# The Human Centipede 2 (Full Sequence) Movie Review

Can I just walk away knowing this was all in his head? Maybe. If only you didn't hear that child still crying in that car. Whew. That was the Human Centipede 2, full sequence. And I need a drink.
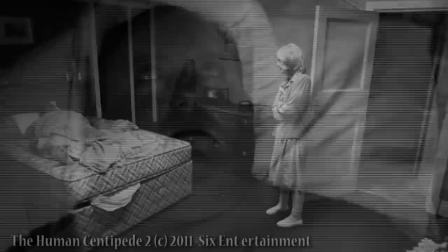Martin was a product of a horrible upbringing and an abusive household, caught in a dreary, painful existence.
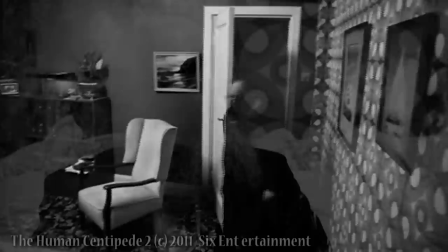Other than a few guttural sounds, Martin has no dialogue. His posture, his blank stare, his actions all convey what you need to know.
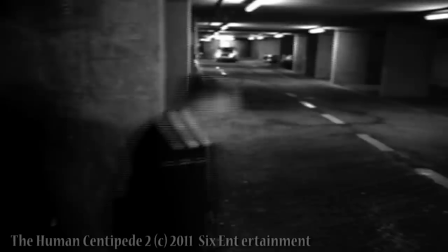He's a broken individual, scurrying from scene to scene like a little bug. Early on, you almost sympathize with him when you learn his story.
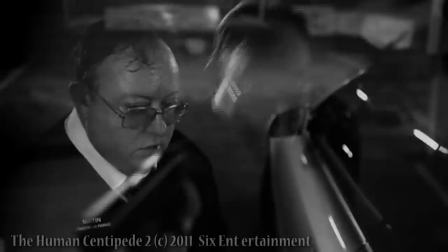But then the crazy train rockets right past that. He's a hard character to watch.
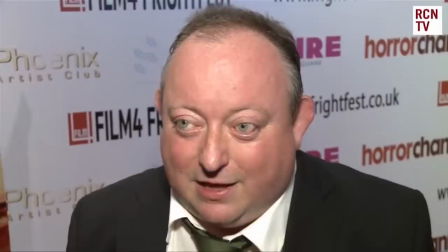He's gross, animalistic, inhuman at times. He seems to have the mind of a child, but he's so fucked up that empathy becomes impossible.
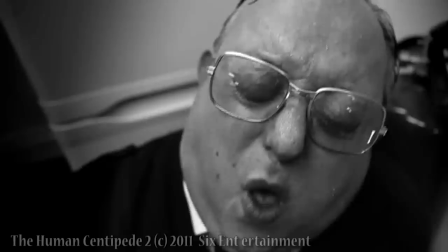Hearing this guy interviewed calm me down a bit, and I remembered he's just an actor.
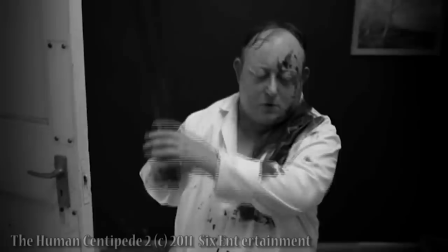Still I have to admit, he gives it his all.
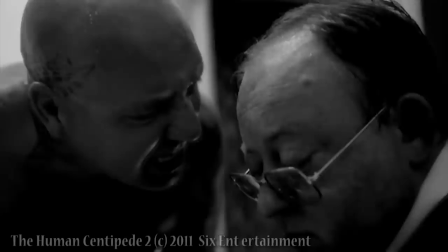Martin is a villain, but most of his victims antagonize him at some point, almost to justify them being victimized.
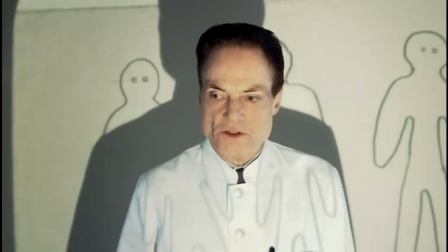The only victim he seemed to pick specifically was Ashlyn, probably because Johnny Depp was busy.
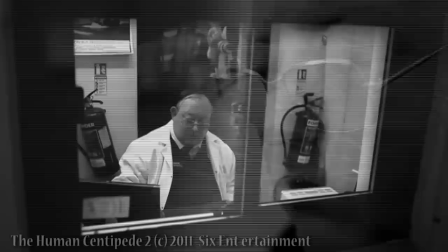Also, Dr. Heiter in the first movie was at least a surgeon. He had the technical skill.
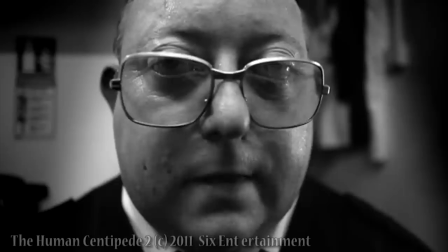Still, this guy works in a car park, and he probably never ever set foot in a Holiday Inn.
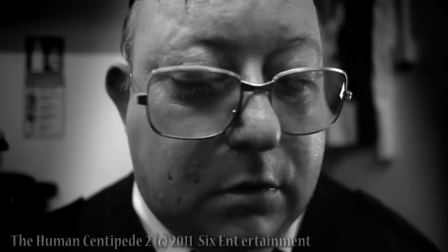And he masturbates with sandpaper. He likes it rough. It's done purely for cheap shock value.
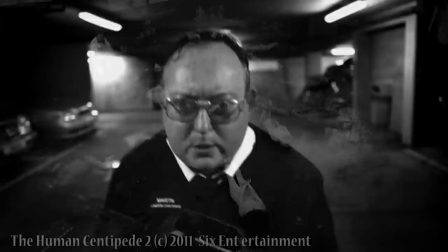Let's take the most upsetting image and make it worse. This whole movie feels like a triple dog dare.
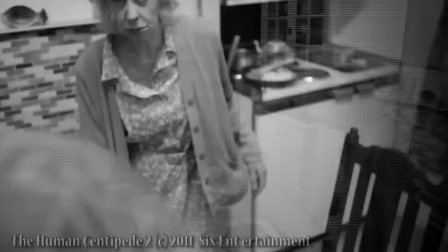There's a lot of bug imagery. Even Martin reminds me of a cockroach. And I think his mother is suicidal, just as miserable as Martin.
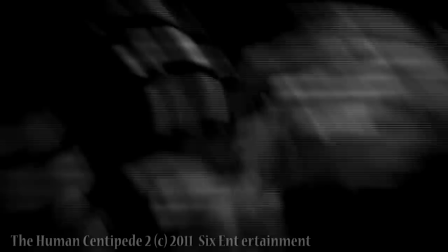Kill us both! I'm begging you!
She even tries to kill him at one point, but fails. And he's just like, goodnight, mother, and goes to bed. Maybe she needs a hobby like her son.
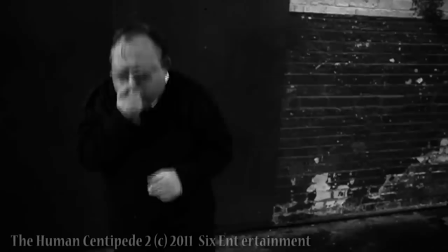The feel of the sequel is a lot different from the first sequence. It's black and white, of course, to slip things past the censors.
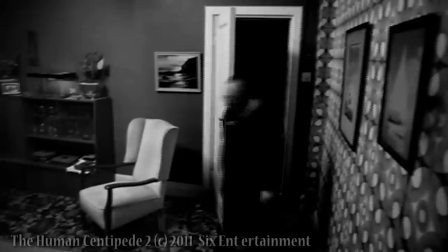But this also gives the movie a dreary, nightmarish tone. Every frame is horrific. The first half of the movie looks almost like a low-budget indie film. It's almost artsy.
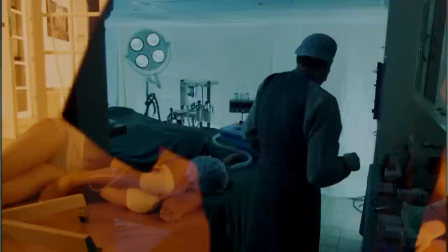Yeah, that shit don't last. First sequence was gross, but also a lot happened mercifully off-screen. Your brain filled in the blanks just enough to make sense without overloading your sensibilities. Unless your brain is an asshole. Director Tom Six said he wanted to give the audience more of their favorite stuff from the first movie.
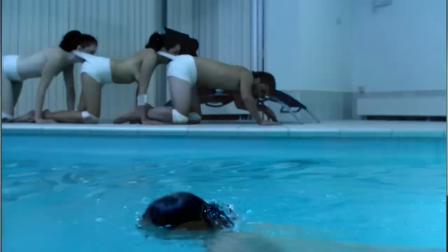And he did. As a kid, have you ever been caught smoking by your parents? This is the movie making you smoke the entire pack at once.
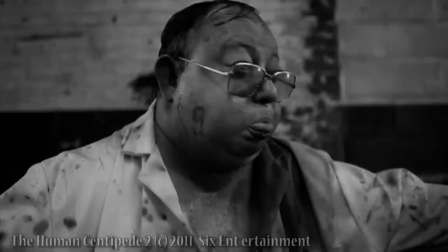You like three people? Here's 12. You like blood? Let's watch tendons getting cut. You like pooping? Let's spray it at the camera. It's like a cinematic middle finger. There's no attempt at social commentary, moral repercussions, or any of the typical horror tropes.
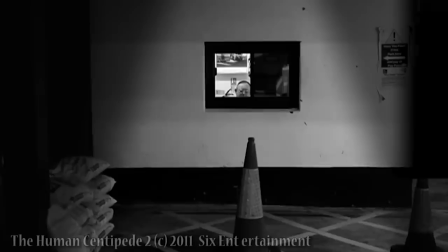There's no character development. Big shock, right? The movie literally ends where it starts.
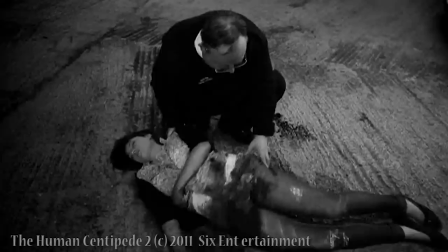There's no real payoff. The centipede dies and it just ends. And the unsettling, gross, and despicable imagery makes the movie feel twice as long. 1B It's more of the worst parts of the first movie. It's dreary, it's dark, it's unsettling, it's a non-stop assault. It's a snuff film capped by the most vile poop joke I have ever seen. It took a lot to sit through this movie. I still can't make a fist. The things I do to grow this channel. That being said, if this gets 10,000 views, I'll do part three. There isn't a part four, is there? Thank you so much for watching. Like, subscribe, and comment. You know, all that stuff. This is a newbie, and I'll see you later, kids.
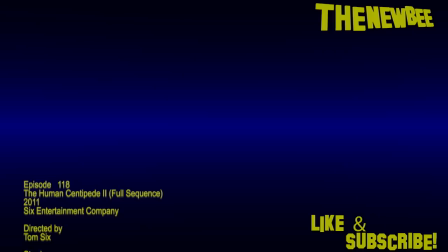I need a drink. Toodles.